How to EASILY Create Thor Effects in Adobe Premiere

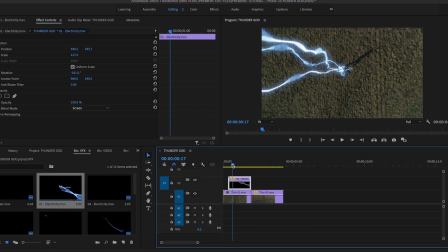4:14 You know, you can play with the blend mode to screen, get rid of some different artifacts. If I go back to normal, you can see some of the artifacts. See that? You want to get rid of some of that, right? So go back to hit the screen and it gets rid of that. But if you're editing a VFX file with like stuff like rocks or
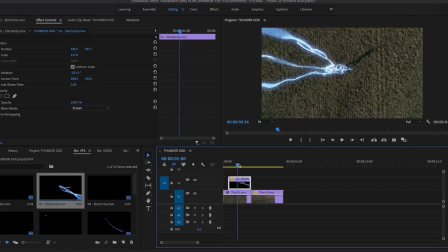4:35 weapons and a building, you don't want to mess with the blend modes on that, because it can kind of actually make some of the details of the effect itself disappear, and you lose some great quality of the effect. So that's just a little helpful hint as you're editing with our VFX packs and in your films.
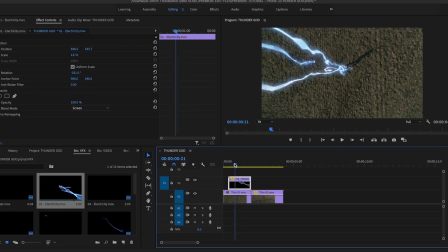4:51 Okay, so the next thing that's happening here, the lightning is striking the hammer. All right, what's happening to the hammer here? So it's making contact, and we feel like at this point right here, we'll have a little bit of reaction of the hammer and the lightning making contact together.
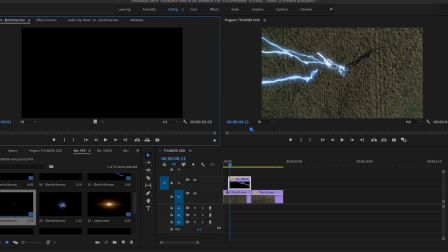5:06 So down here, I have this file here where you can see it's a little bit of a contained file here, effect here. It's a smoke with some electricity going on. This can be like, you know, something, could be a cloud or a storm or something like that.
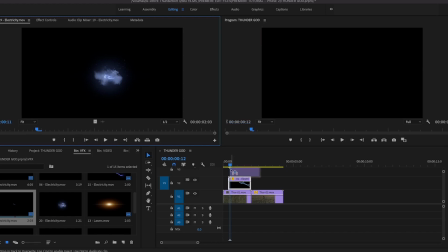5:19 But in our case, this is going to be the reaction of the hammer and lightning hitting together here.
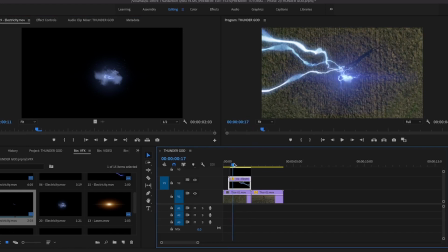5:24 So we have to see if it comes in together. Boom. Now right here, we're going to have to center this here and make sure we layer it right over kind of where the hammer is at. We can even scale it down, because then again, remember that our hero is a little further away from us here, right?
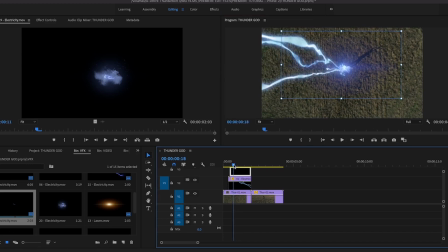5:44 So we come like that. Boom. That's looking pretty good. Lightning hits. Then that's the reaction. That looks actually pretty good. So in the same case here, the effect itself, we want to set it to screen,
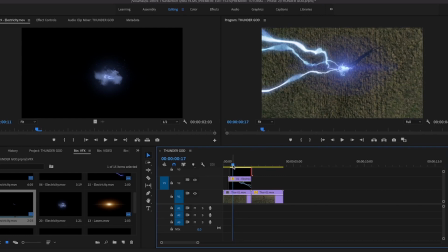5:58 because you can see how it has the smoke going on and kind of hiding our hero beneath it.
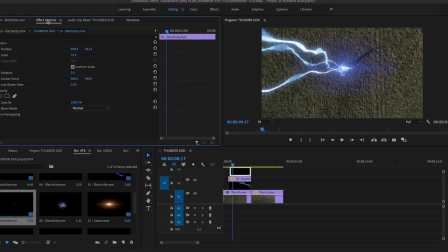6:04 So when you click on your effects file, go to effects panel, blend mode, go to screen. Now suddenly it looks more organic to the scene, right? It looks like it's actually one file there, and it's looking pretty good. We can even see our hero through the effect.
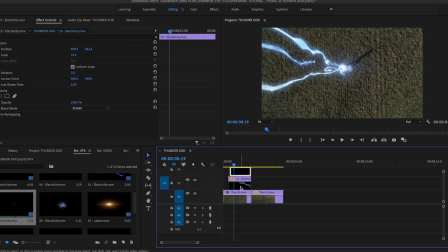6:20 Now this gives it a more realistic quality, and this is what kind of gives it that wow factor that you're looking for in your film, right? So you don't want to bring attention to the effect, you want to make it feel like it really happened. So the next thing that's happening here in this scene here
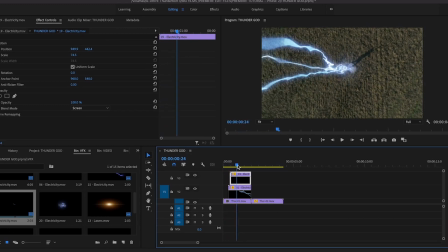6:35 is something's happening to the hammer itself, and we have put in a glow effect.
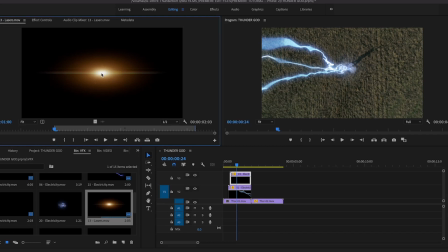6:41 Our VFX can be used for a lot of different applications in many different films. So in this case, we have our laser effect. This can be used from a laser gun, sure, or a lightsaber or thruster of an engine. In our case, for this purpose, this is going to be a glow for our hammer.
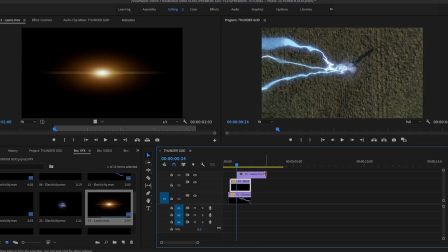6:58 So you want to think about how you can use some of our effects in different ways for your stories, and you can have more choices, more elements, which is pretty cool. So when you kind of bring that, we drag that drop right on top of our other effects here, you can see that it has this nice big glow here.
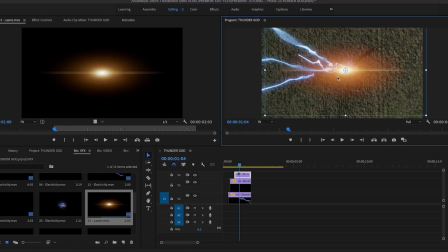7:16 And we gotta center it, gotta bring it over him, right? And let's scale it down a bit. Remember, we are further away from him. Let's bring it right on top of that hammer. And the glow is so bright, he's sort of hiding all the effects there too.
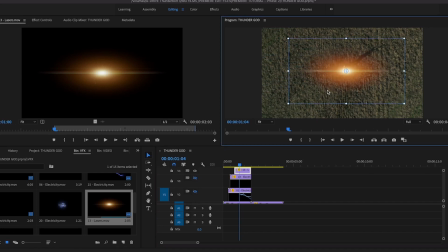7:30 So we can kind of come over here and turn off our effects so we can see exactly how the glow is positioned over the hammer, and also how it looks scale wise. That is looking pretty good.
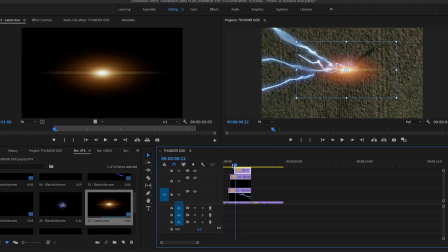7:45 So when we bring back our lightning effects and smoke effect, it's looking pretty cool, and it's almost like things are happening in a particular order. See, lightning strikes, there's a reaction, and it heats up and there's a glow. Cool.
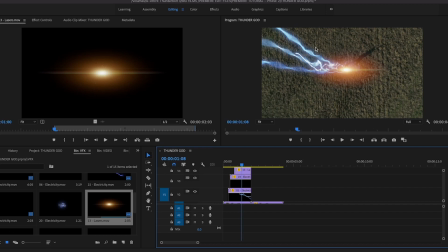7:58 So now also you can see there's an orange glow here, but yet this is all lightning coming down, and so we can change the blend mode for that as well.
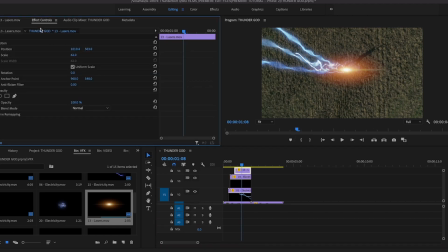8:07 So we highlight the effect, go to effects panel, blend modes, hit the screen mode, and now suddenly everything blends together very nicely, very organically in your scene. And you're going to hear me say organic a lot, because basically you want realism with the effects.